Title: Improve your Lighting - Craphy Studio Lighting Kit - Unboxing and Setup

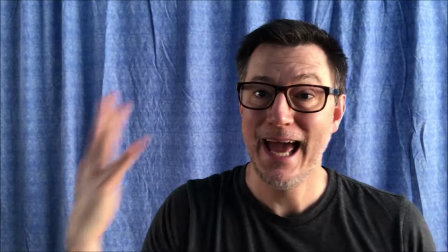[3:46]
Now you'll notice that I've lost a little bit of my my side light over here because the Sun has moved over my house so my natural lighting
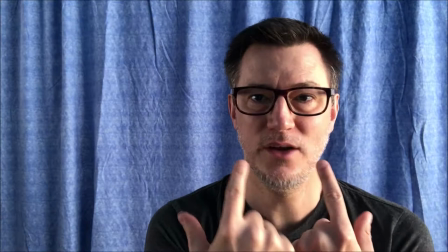[3:54]
has turned into sort of this dark competing a light on this side and dark on this side you really can't see my eyes carefully and the
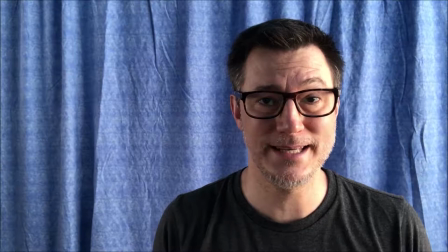[4:02]
background is super bright and wrinkly and it competes with my face everybody's looking at the background right so let's turn
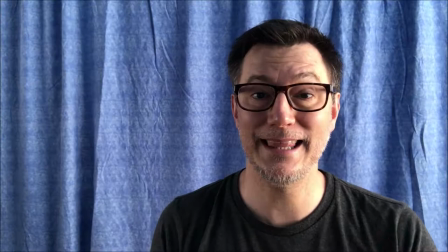[4:09]
the lights on one at a time and I'll show you the difference that these lights make We're going to start with the key light,
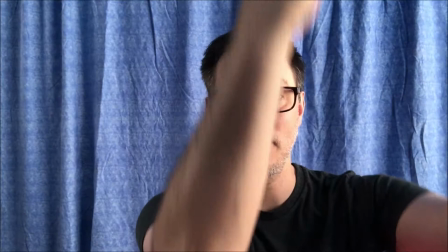[4:16]
which is the light that's closest to me, and I have it right here beside my camera. It's a big soft box right outside the lens.
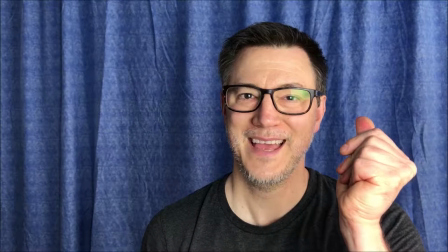[4:24]
Let's turn that one on. So there is the key light.
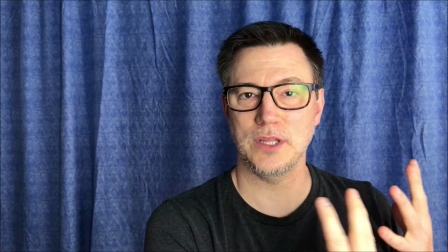[4:28]
Now you'll notice that it accentuates the natural light that's coming in this direction,
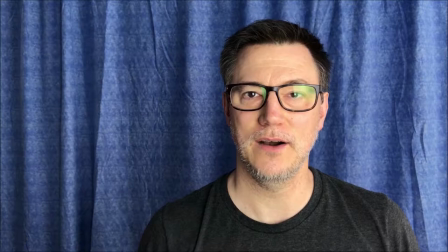[4:34]
and it provides a nice bright feel of the left side of my face, and it leaves a nice shadow over here.
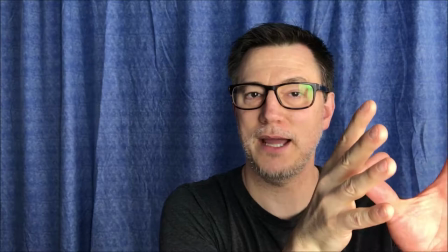[4:42]
So let's turn on the fill light which is over here. It's set up like this light over here but it's a little bit further away from the camera.
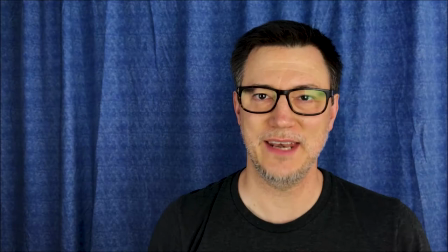[4:51]
This is gonna help fill in all these shadows over here. So you'll notice now that the shadows are filled in.
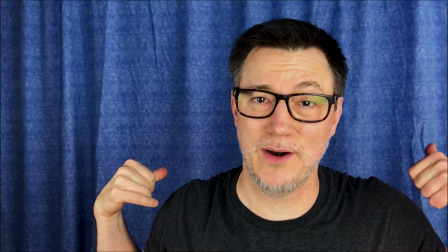[4:58]
I've got a kind of an even glowy look about my face but we're still looking at this ugly background back here.
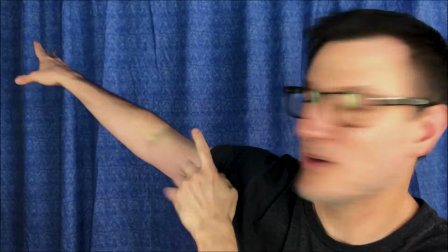[5:04]
So let's turn on the boom mic, the boom light which is back here in the corner.
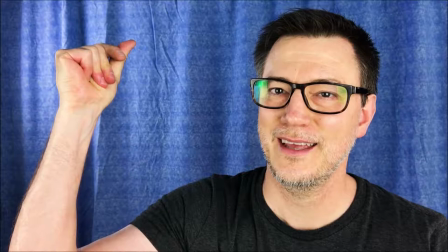[5:10]
It's up on the boom rack and it's facing the curtains going this way so there you have it see how the curtains have nice shadows
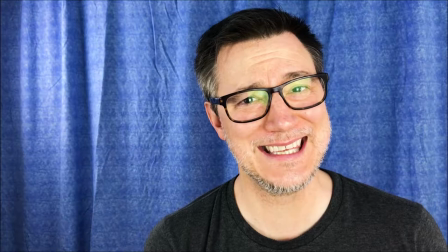[5:19]
and highlights on them a lot of the wrinkles are gone and the focus is now on
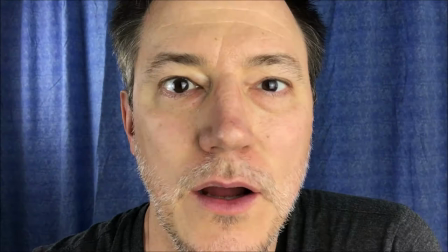[5:23]
my face my pretty face you'll notice you'll see reflections in my
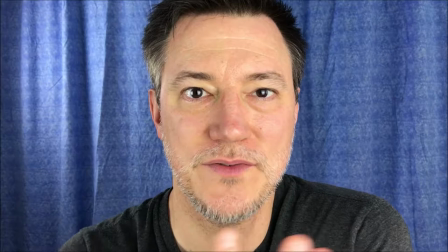[5:28]
glasses and without the glasses to come up close to my eyes you'll see like nice little highlights in each of my
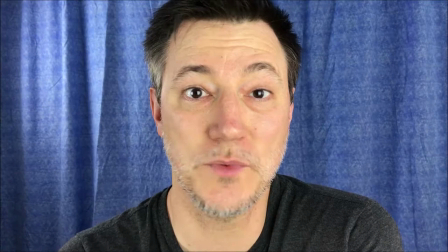[5:34]
eyes that's reflections from these lights and that is kind of key that's what you want to look for when you're doing headshots,
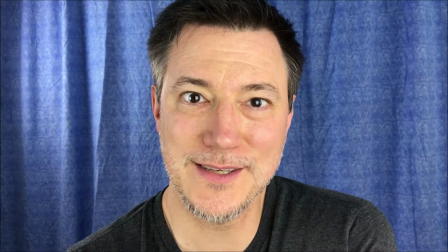[5:41]
when you're doing self-tape auditions, that means you have good lighting.
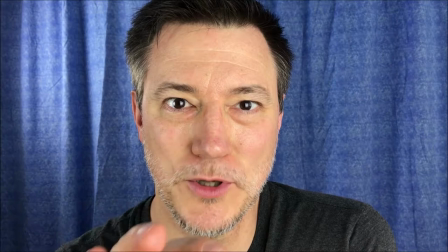[5:44]
That means your eyes are in focus and an important part of the visual image that you're trying to portray.
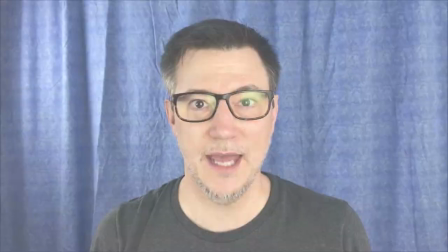[5:52]
Okay, so now let's try a few different lighting setups and see what difference we can get.
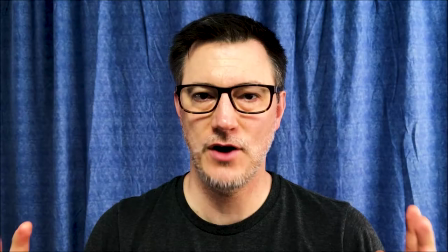[5:56]
Okay, so here's a lighting setup with just one boom light up above, shining kind of straight down on me.
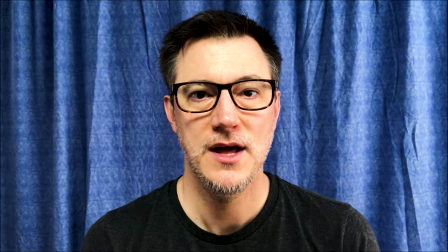[6:03]
It creates shadows under my chin and in my eyes. You can't see my eyes really well. this might be good for a noirish sort of setting.
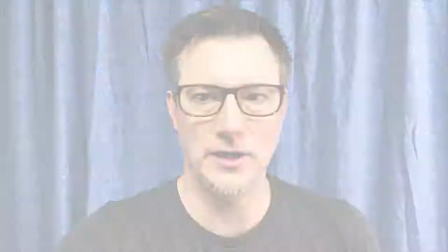[6:11]
I still have a little bit of natural light coming in that I haven't been able to block out but that's kind of an idea of how that lighting would look.
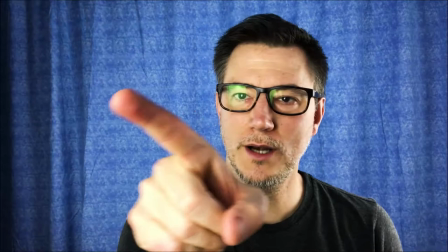[6:18]
And here's another three-point lighting setup. Right now I have my natural light from my window over here.
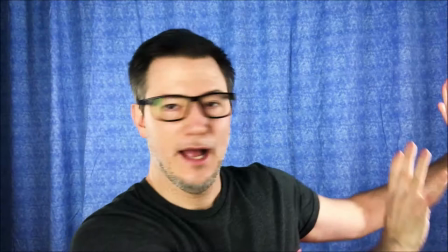[6:23]
I have one big key light right here that is a softbox behind the camera and then over
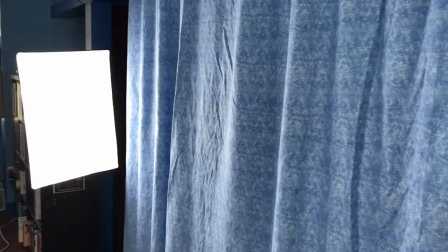[6:29]
here I have a softbox kind of reflecting on my head and the curtain and then one just on the curtain back there.
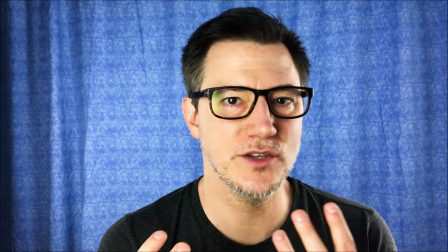[6:34]
That makes the curtain pop with color but still gives me a lot of light on my face and a little bit of shadow so it makes it a little bit more interesting
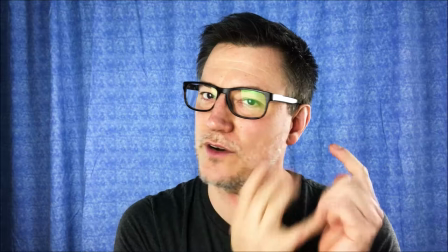[6:42]
for interview purposes. You always kind of want to shoot on the dark side of your face. You know the lights coming from this direction is lighting up this side of my face.
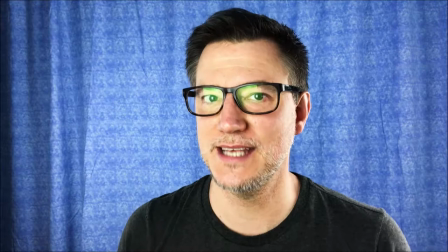[6:50]
The shadows are sort of falling on this side of my face and if the camera is looking at the dark side it's much more cinematic, much more interesting. So this would be a great setup for an interview. Now I just have two of my lights aimed at the back curtain.
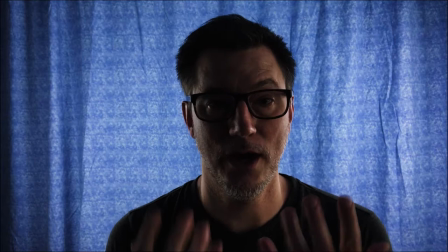[7:04]
This would be ideal for you know, some sort of interview where you wanted to obscure your subject's face and be very noirish or silhouetted in style.
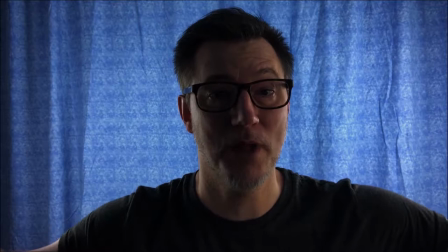[7:15]
I have natural light coming from my window still on the sides over here. So that's why you're seeing my face.
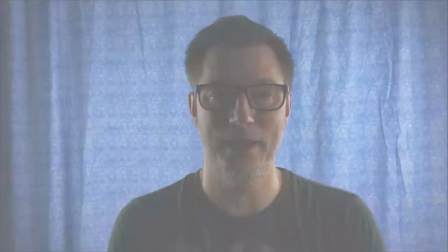[7:21]
If you didn't have the natural light, if you could block out all that natural light, you would only see the curtain and my silhouette.
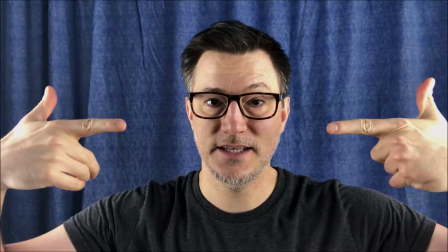[7:26]
This lighting mimics the lighting that I had before. I have a softbox over here and a softbox over here aiming the light this direction.
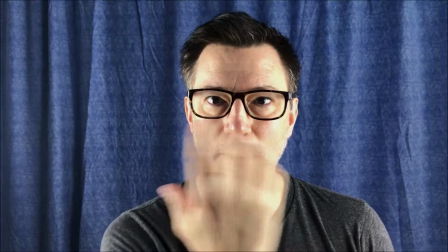[7:34]
So that kind of mimics my bay windows.
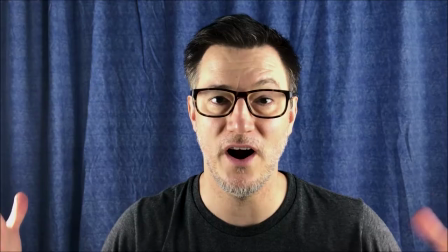[7:36]
But notice that I still have a little bit more clarity in the middle of my face because these are big bright diffused boxes and I can control how far away they are from me. So question of the day. I want to see what your bad lighting situations look like.